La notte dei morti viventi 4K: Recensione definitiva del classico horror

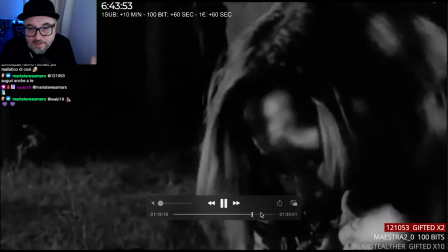[14:58]
l'interiora degli esseri umani anche se questi sono di animali chiaramente sono
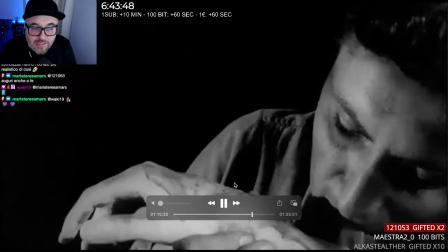[15:04]
sono andati in macelleria a prendere questa roba,
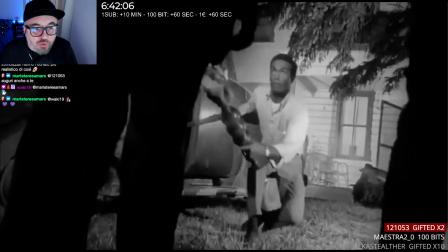[15:07]
questa qua è una quadratura che è veramente qualcosa di strepitoso cioè ci sono due quinte praticamente una di qua e una di qua e c'è una profondità pazzesca grazie a queste quinte
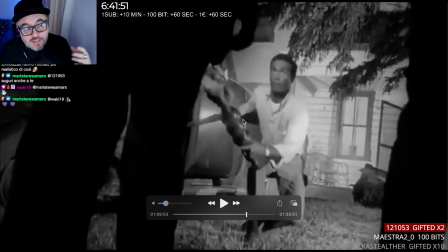[15:22]
cioè lui tra l'altro che porge che punta questo pezzo di mobile contro i zombie determina anche questa lunghezza nell'inquadratura è veramente una figata pazzesca e il film è
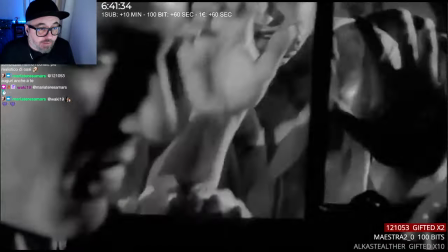[15:40]
pieno è costellato di questo tipo di inquadrature
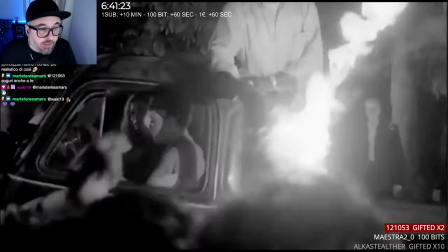[15:50]
per me il cameraman era veramente un genio poi il film credo che se lo sia montato tutto Romero All'interno
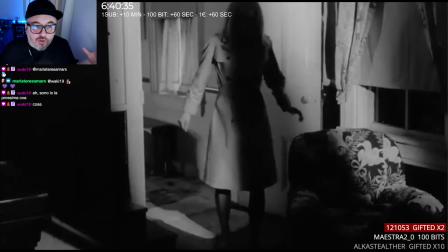[15:58]
della casa vedete che ci sono delle ombre sparse E la casa è,
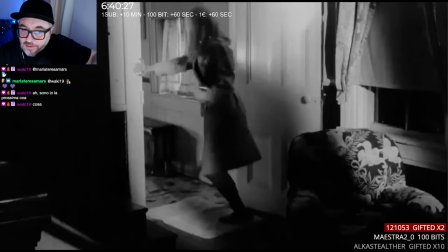[16:06]
cioè la casa così com'è A parte che è tipo una casa mezza abbandonata che loro hanno preso Dove addirittura, è tipo abbandonata Quindi l'hanno dovuta risistemare per poterci mangiare nelle pause eccetera Fate caso che nelle scene sia esterne che interne la luce è
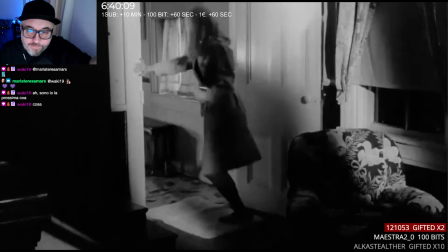[16:26]
interrotta da delle ombre sono state create con dei pannelli quindi per rendere più drammatica l'inquadre la messa in scena nell'intero film,
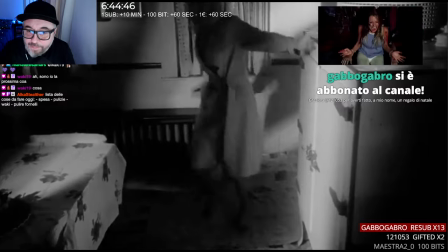[16:37]
sia nell'interno guardate come questa cucina è piena di macchie nere e macchie di luce
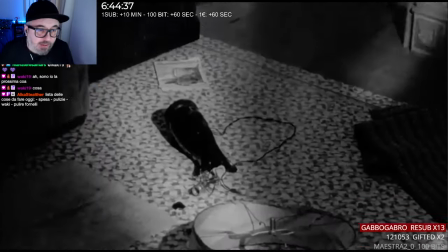[16:48]
scusate, è piena di macchie nere e macchie di luce proprio perché sono stati inseriti questi
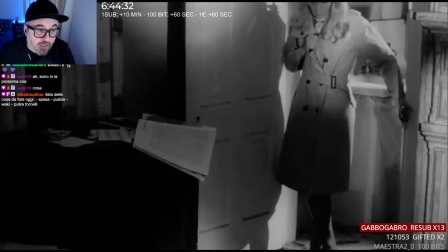[16:53]
pannelli per rendere più drammatica la scena funzionano molto bene anche all'esterno anche perché poi se no la scena sembrerebbe illuminata in modo artificioso sia all'interno che all'esterno invece così è molto più casuale e drammatico
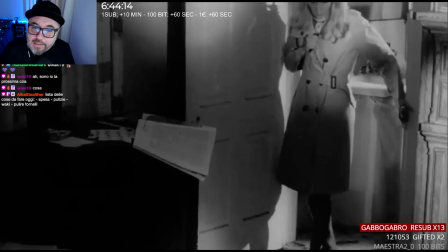[17:09]
a me addirittura sembra quasi espressionista come modo di fare una scenografia cioè usare l'ombra, la luce, la fotografia quasi come appunto una scenografia L'ultimo aspetto importante, perché poi gli aspetti interessanti nel film ce ne sono tantissimi, è la musica. La musica, essendo che Romero e Company non avevano i soldi per fare tutto e bene, no? quindi avevano mi sembra 114.000 dollari che sono pochissimi la musica praticamente è stata comprata una raccolta musicale come se fossero le raccolte di musica un tanto al chilo però comunque fatte bene però era una raccolta di musiche principalmente per film di fantascienza Allora se ci fate caso, adesso non so se è all'inizio proprio del film, concentratevi sulla musica.
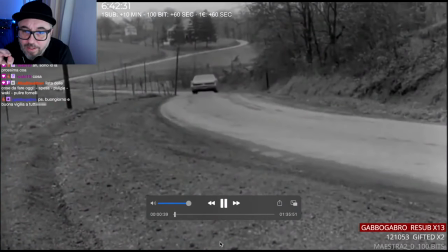[18:18]
Ecco, la musica viene dai film di fantascienza.
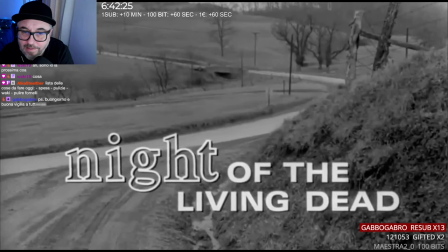[18:26]
La sentite?
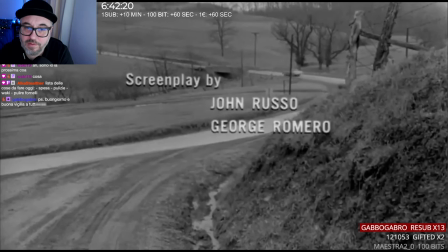[18:29]
Romero si è ascoltato tutte queste musiche e ha deciso
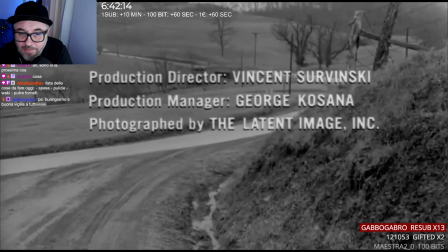[18:35]
di inserirle anche in momenti in cui non c'è un'azione concitata. e questo dà chiaramente un senso di ansia al film perché tu vedi una
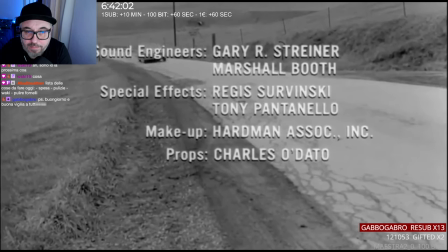[18:47]
macchina che va appunto con Barbara e suo fratello vanno al cimitero a trovare il padre,
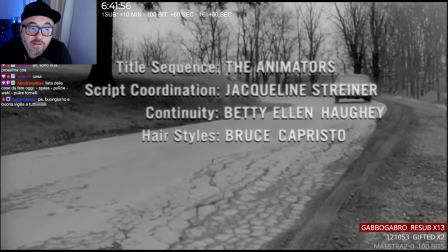[18:53]
morto ma una situazione così normale la musica ti sta dicendo
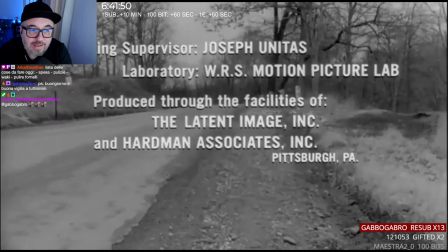[18:59]
qualcosa non torna c'è qualcosa di storto nel mondo adesso
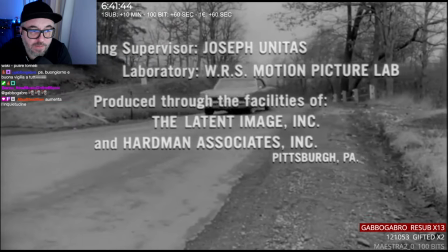[19:05]
non è più il mondo normale di prima è un mondo dove anche quando vai in giro in
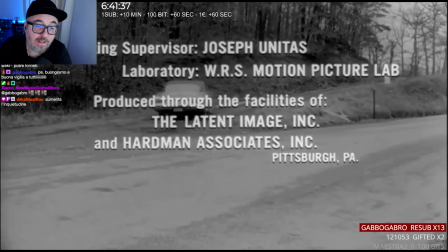[19:11]
macchina tranquillamente c'è qualcosa che non va ed è molto interessante rivedersi il film
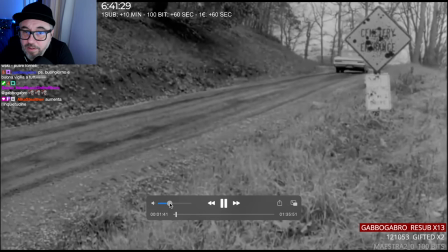[19:19]
secondo me è molto interessante rivedersi il film stando molto attenti alle musiche perché sono state usate e messe all'interno della pellicola in modo molto curioso quindi ci sono dei momenti in cui sentiamo suoni spaziali quasi suoni proprio da film di fantascienza all'interno di un film che in realtà è un film horror dove non ci sono alieni e in un certo senso secondo me questa cosa ha donato al film anche proprio un'atmosfera spaziale cioè una parte di noi avrà pensato, gli sarà venuto in mente ma se questi esseri fossero, cioè se questa epidemia di zombie fosse causata da qualche cosa che viene dallo spazio per esempio, ecco a me questa sensazione me l'ha sempre data, il motivo è semplice, il motivo è che la musica è musica di accompagnamento per film di fantascienza anni 50-60, è proprio quella musica lì questo è un po' tutto dai, si possono dire tantissime cose sul film sulle dinamiche che ci sono all'interno tra i personaggi che sono bellissimi perché i personaggi sono veramente tutti diversi tra di loro e in qualche maniera rappresentano anche un po' l'America di quel tempo, forse anche l'America di oggi questa è l'edizione della Midnight vediamo se c'è qualche immagine dentro al librettino interessante Sì,
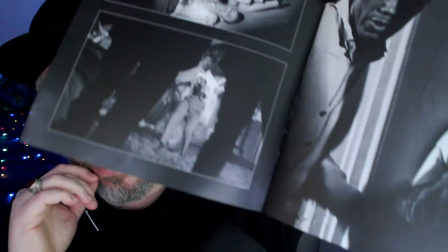[20:55]
sicuramente, infatti vedete qua, come vi dicevo, è stata scelta quell'immagine lì,
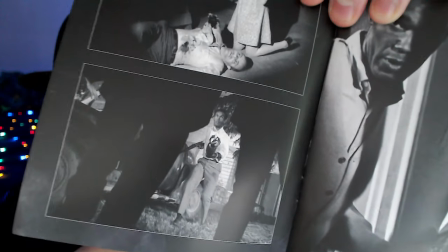[21:01]
è un caso, io non l'avevo neanche guardato il libretto, scusate,
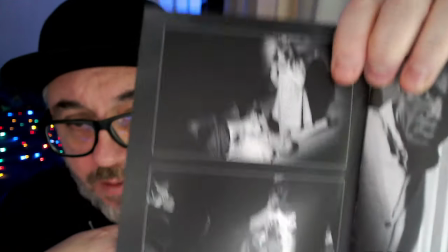[21:06]
è stata scelta quell'immagine lì perché è veramente una delle più fighe del film e poi qua c'è la bambina che divora il braccio del padre, stiamo parlando di un film del 1968, quindi questo è un film ovviamente dove tutti hanno fatto un po' tutto,
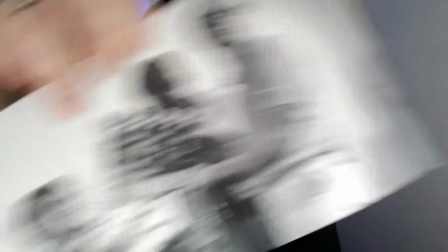[21:19]
infatti vediamo gli attori qua che giocano con il Chuck. questo è tutto per la recensione della notte di morti venti spero di essere riuscito a fare a darvi una visione anche un po' diversa del film perché è molto di più di quello che sembra e basta